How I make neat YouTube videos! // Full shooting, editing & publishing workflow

is actually the actual video shooting and believe you me it's actually the shortest part of the whole process shooting this talking head kind of video actually takes me probably 40 to one hour at most with all the mistakes i make and i make a lot of mistakes
if you don't so yeah without factoring in all that time um actually so yeah without factoring in all that time uh taking so yeah without factoring all that time shooting this talking head kind of video is without factoring in all that time shooting this talking head kind of video actually takes me probably
40 to one hour at most with all the mistakes i make and yeah i make a lot of mistakes i i make a lot of mistakes so yeah without so yeah they're about 40 or so so yeah the about 40 or so minutes of video is what will be cut down to what you guys will usually watch for like 7 to 10 minutes. Anyway, shooting the video involves two things. One, there is what we call an air roll. Actually, this is what you are watching me speaking to the camera or rather the story of the video. And two, there is what is called the B-roll.
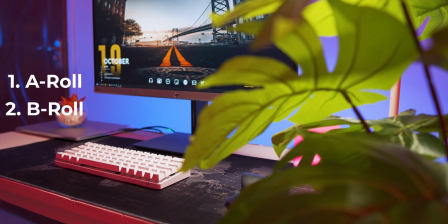5:21 For example, when I bring on the screen a shot of the keyboard that I'm talking about or maybe the microphone that I'm talking about. That's called the B-Roll. So to get ready to shoot the A-Roll, I do two things. One is to decide the exact background that I will go for.
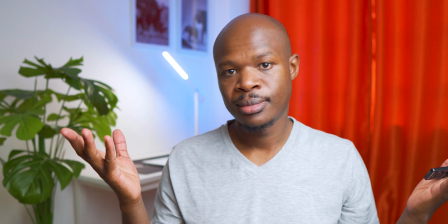5:34 You guys know how my videos look like. It's this background or that background. And two, it's setting up the equipment, the camera, the lights, and the microphone.
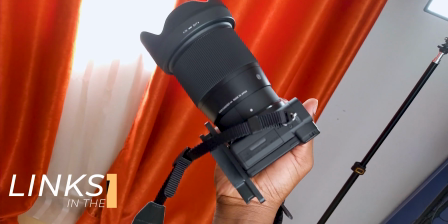5:44 And the camera is this Sony A6400 with the Sigma 16 millimeter lens on it. There's a key light. That is the light that is actually illuminating me. And just to show you the difference.
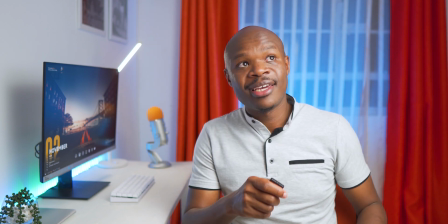5:58 If I turn it off, this is what it looks like. Noki light.
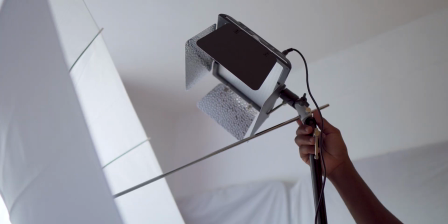6:06 Light on. So yeah, you can see the difference. The light is an LED panel called Yangno YN600L.
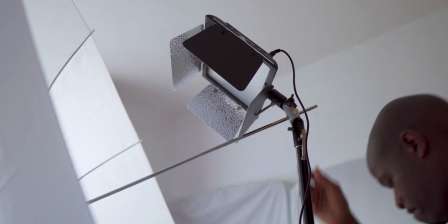6:14 And sometimes I add another light, a smaller light called a fill light to just fill in the darker parts of myself.
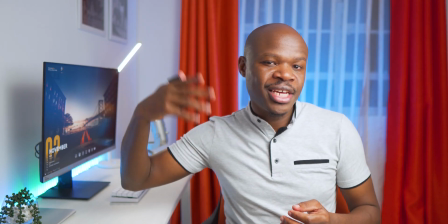6:21 But today, as you can see, this side is a bit darkish because I haven't added a second fill light. I've just decided to go for this vibe. And the other lights that I have in the room are what are called practical lights or rather just lights to illuminate the room.
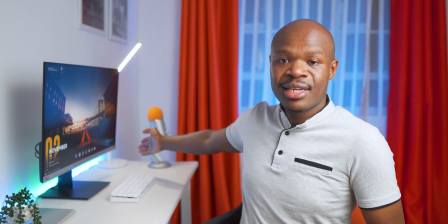6:36 Sometimes in the background you'll see a light like this. This is actually a desk light from Xiaomi but in this video it's actually acting as a practical light.
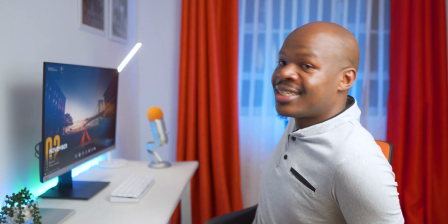6:45 There's a light somewhere there in the background. I'm sure you can see it. That blue hue that it's casting over there on the wall. It just makes the shot a little bit more beautiful but it's not the key light that is actually lighting me.
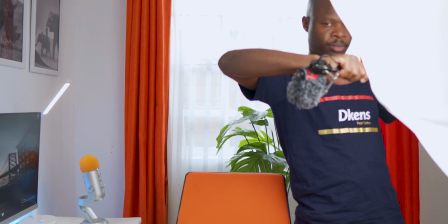6:57 Next is the microphone and actually the microphone that I use the most nowadays for this kind of shot is
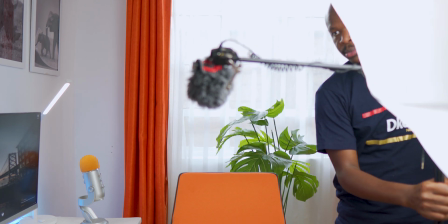7:03 this tiny shotgun microphone called the BOYA BY-MM1. So yeah it's just up here just up here right out of shot so that you guys can't see it.
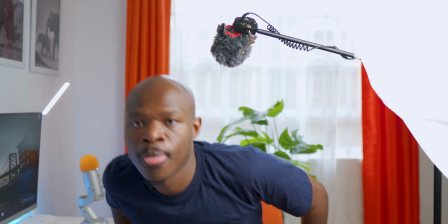7:17 Yeah this is the microphone just over here. After doing the air roll, next I head over to start shooting the b-roll.
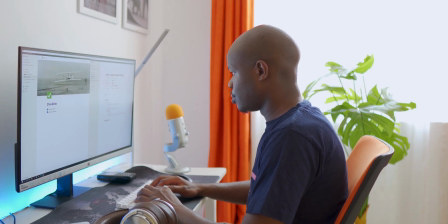7:23 So on Notion I list all the shots I need to take for b-roll and that helps me to just save some time instead of trying to decide what exactly I'm going to shoot.
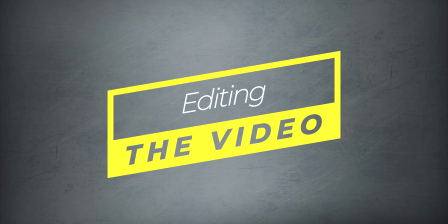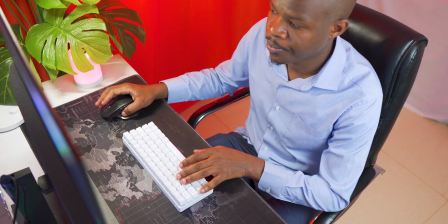7:36 Editing takes me at least four hours for one video. Sometimes it goes more than that. I mostly use three pieces of software to do all my edits and they are all from Adobe.